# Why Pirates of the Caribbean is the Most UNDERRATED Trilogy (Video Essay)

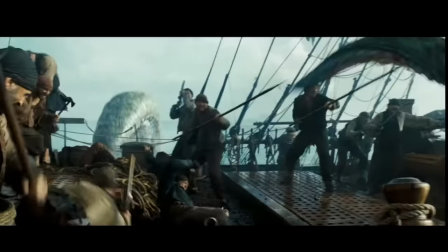8:14 Most of these scenes are using practical effects, well, aside from the Kraken action sequence,
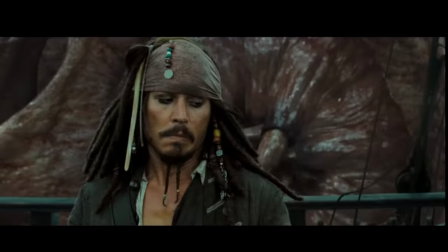8:19 but to be honest, even that CGI holds up for the most part. Plus seeing a Kraken on screen is just cool, right?
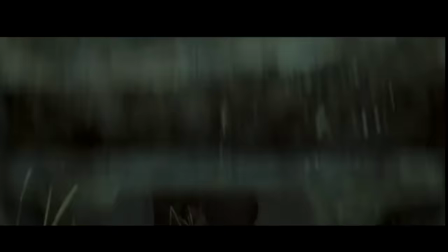8:26 And these action scenes find a way to both make it suspenseful and comedic.
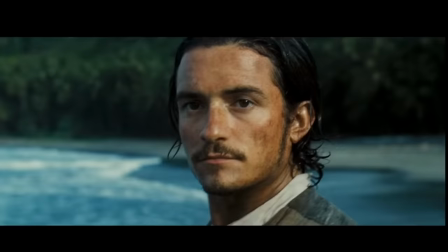8:33 And the comedy doesn't always come from a random joke.
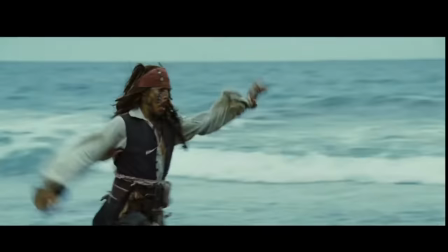8:36 It comes from dreaming up extravagant, ridiculous action sequences like this one with Jack running on the beach.
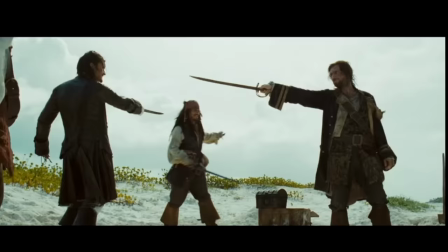8:43 The same goes for the duel between Jack, Will, and Norrington. They all convene to try to get Davy Jones' chest.
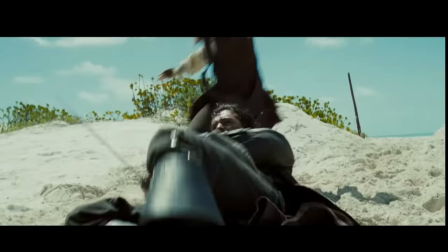8:50 You could always just have a simple action sequence about fighting, crossing swords, with the major suspense being who will live and who will die.
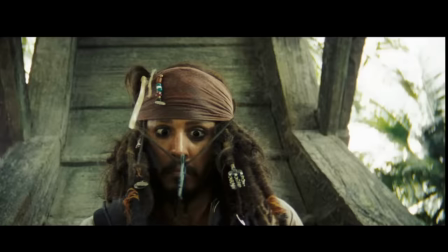8:58 But what makes the action here so different is that there's an external element to the fight.
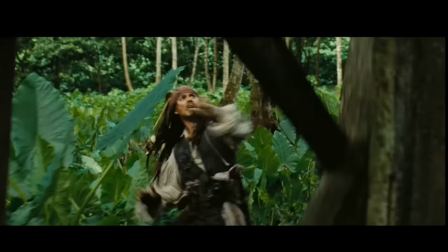9:03 They're all trying to get control of the key to the chest. And that opens the door for these creative stunts, with each character swapping control of the key.
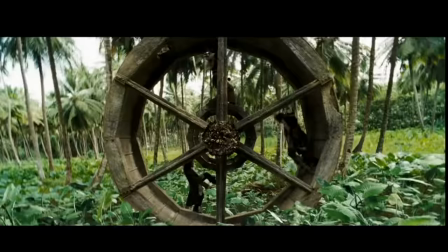9:11 There are so many layers and moving parts to the action sequences in this movie.
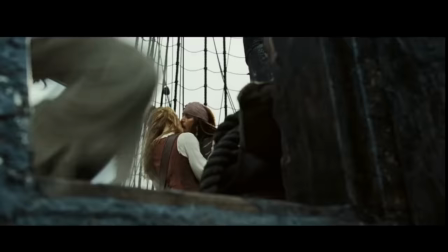9:16 But of course, like all movies shot back to back, this one ends with a forced cliffhanger.
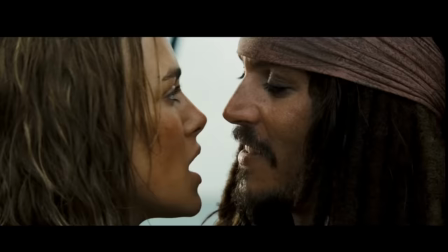9:21 Elizabeth chains Jack to the Black Pearl, because she knows that the Kraken's after him alone.
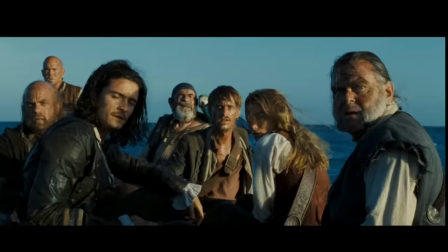9:26 So it appears that Jack is just straight up dead, right? But, apparently, death means nothing and Barbossa's back from the dead.
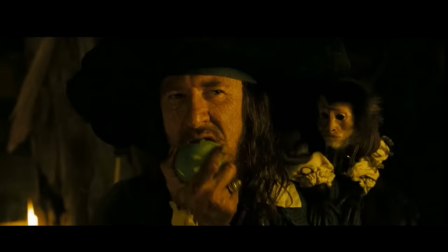9:33 Sure, it's forced, but at least Barbossa gets that apple he was always talking about.
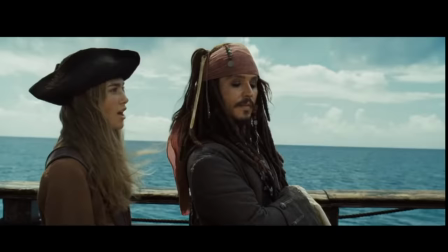9:37 Despite a somewhat over-convoluted plot and a kind of weird and forced love triangle,
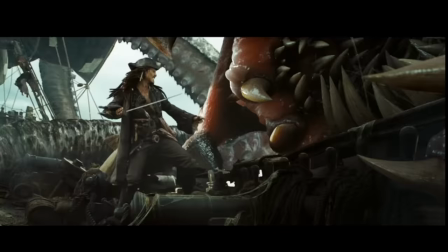9:43 Dead Man's Chest does exactly what it needed to do as a sequel, stay true to its characters while also introducing a new plot that can carry the franchise.
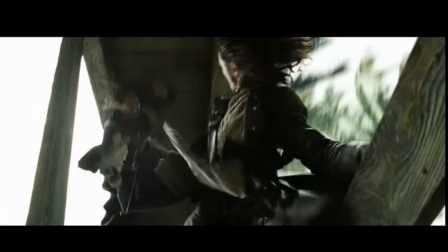9:52 And with the introduction of Davy Jones and some of the most creative action sequences I've ever seen in a blockbuster.
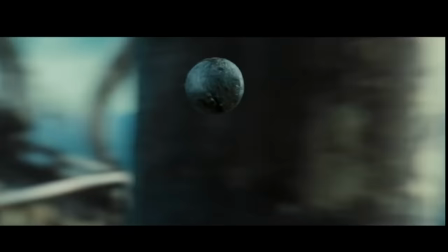9:58 Dead Man's Chest earns its place as one of the greatest blockbusters ever made.
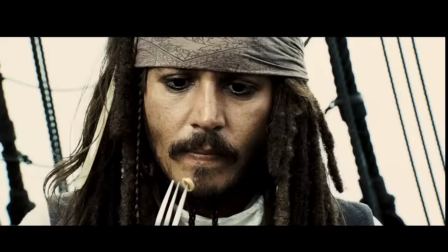10:03 And then we get the final chapter in the trilogy, At World's End. And it's incredibly weird and messy.
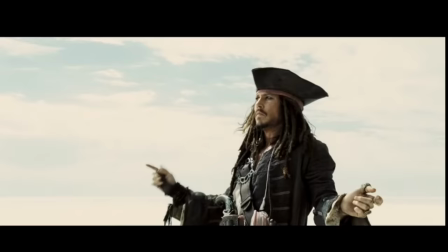10:09 And I still think it's great. But I do get the criticisms. Information is thrown at us from nowhere.
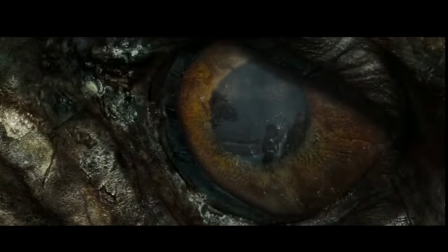10:15 Jack is a pirate lord now? A kraken died between movies?
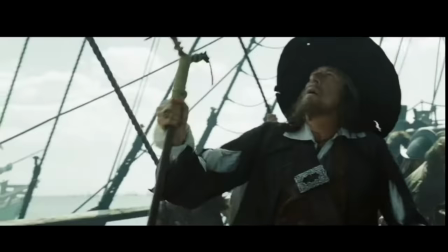10:19 Barbossa, who just came back from the dead, wants to free Davy Jones' ex-girlfriend that also happens to be a vengeful sea goddess?
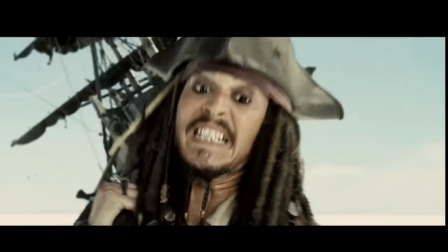10:27 It feels rushed because it is. They needed to write and film it back to back with Dead Man's Chest.
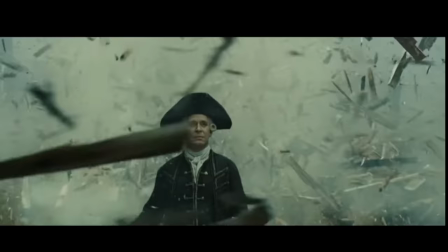10:33 But despite all those issues, this movie finds a pocket of weirdness and extravagance that elevates its creativity above most modern blockbusters.
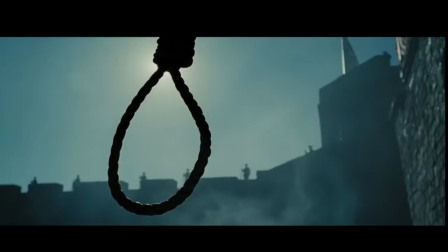10:42 As the scholars might say, this movie goes hard. The opening scene is chilling.
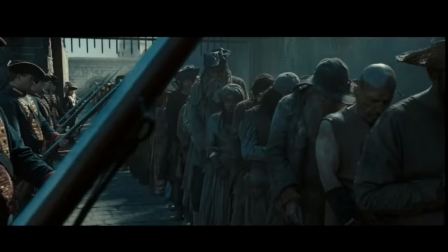10:47 It depicts a crowd of people who have been sentenced to hang for associating with pirates.
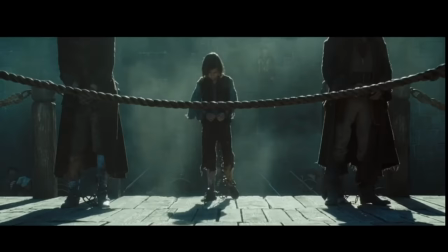10:52 A child's even amongst them. Now you'd probably assumed that the heroes would jump in and save these people.
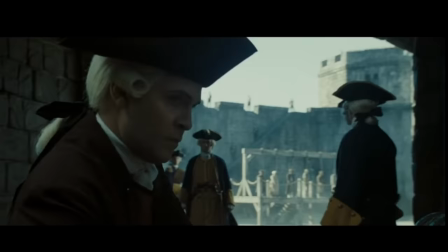10:57 They don't. And it's such a gutsy move for the filmmakers to go for this in a Disney movie.
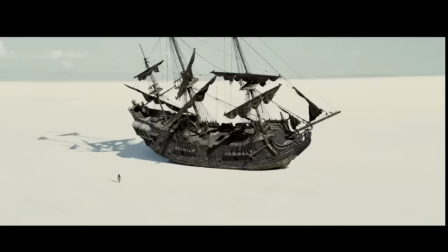11:02 Director Gore Verbinski really had a lot of creative freedom for this movie. The cinematography and art design alone rival modern blockbusters.
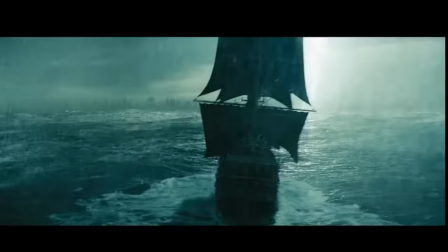11:10 We get so many magnificent wide shots. Towering icebergs.
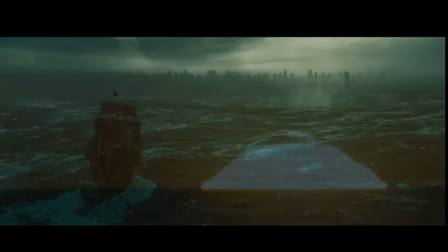11:15 Haunting ships shrouded in darkness on the horizon. Sunsets bursting with color.
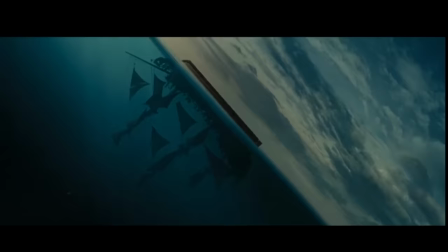11:20 This shot of the night sky mirrored in the water. The sheer amount of color and creativity they fit into these shots is just amazing.
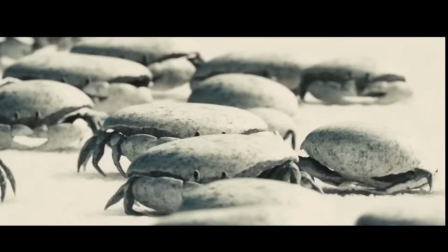11:29 While this movie has some of the most amazing looking shots of the entire trilogy, it also has some of the weirdest looking shots.
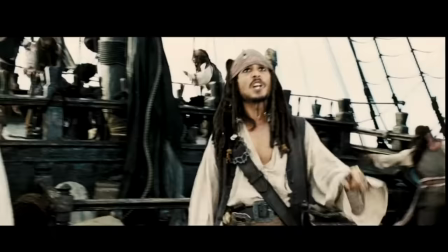11:36 While some might see Captain Jack's nose sniffing a peanut and think this is the stupidest thing they've ever seen in their life,
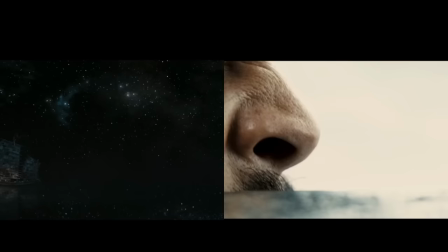11:43 I see a radical and experimental filmmaking approach. Jack's nose is filmed in a way that simulates a ship moving across the sea.
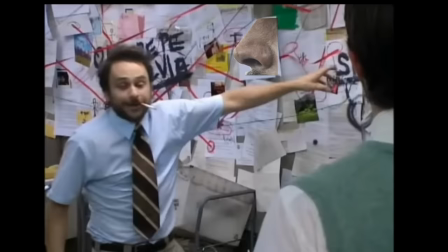11:51 That's probably the goofiest, most pretentious thing I've ever said. But I stand by it, dammit.
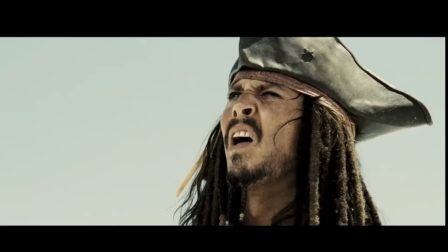11:56 You've lost your mind. You've lost your goddamn mind.
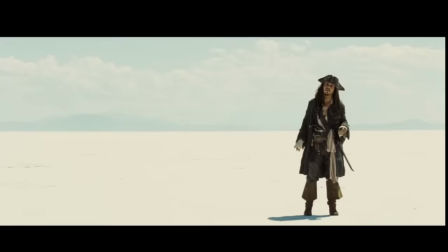11:59 As offbeat as these scenes are in this purgatory type world, I can't help but be entranced by it every time I see it.
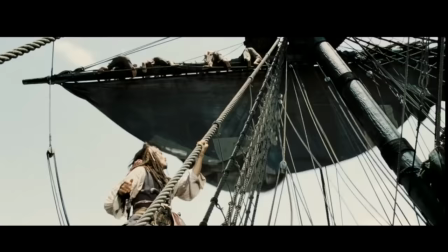12:06 Multiple versions of Jack interact with each other aboard the Black Pearl, and we're never really sure which one is the real one.
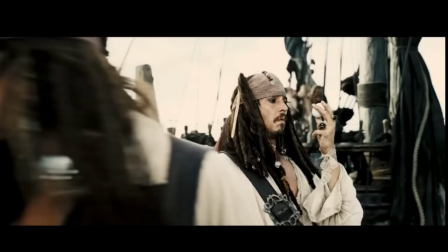12:13 In a way, that perfectly represents Jack's chaotic personality. We also get this stark white void, filled with thousands of little crabs.
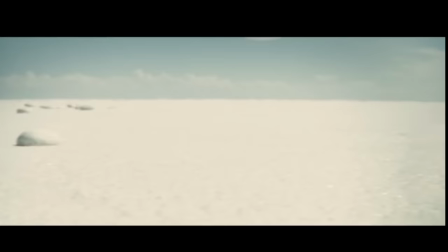12:21 It's absolutely surreal.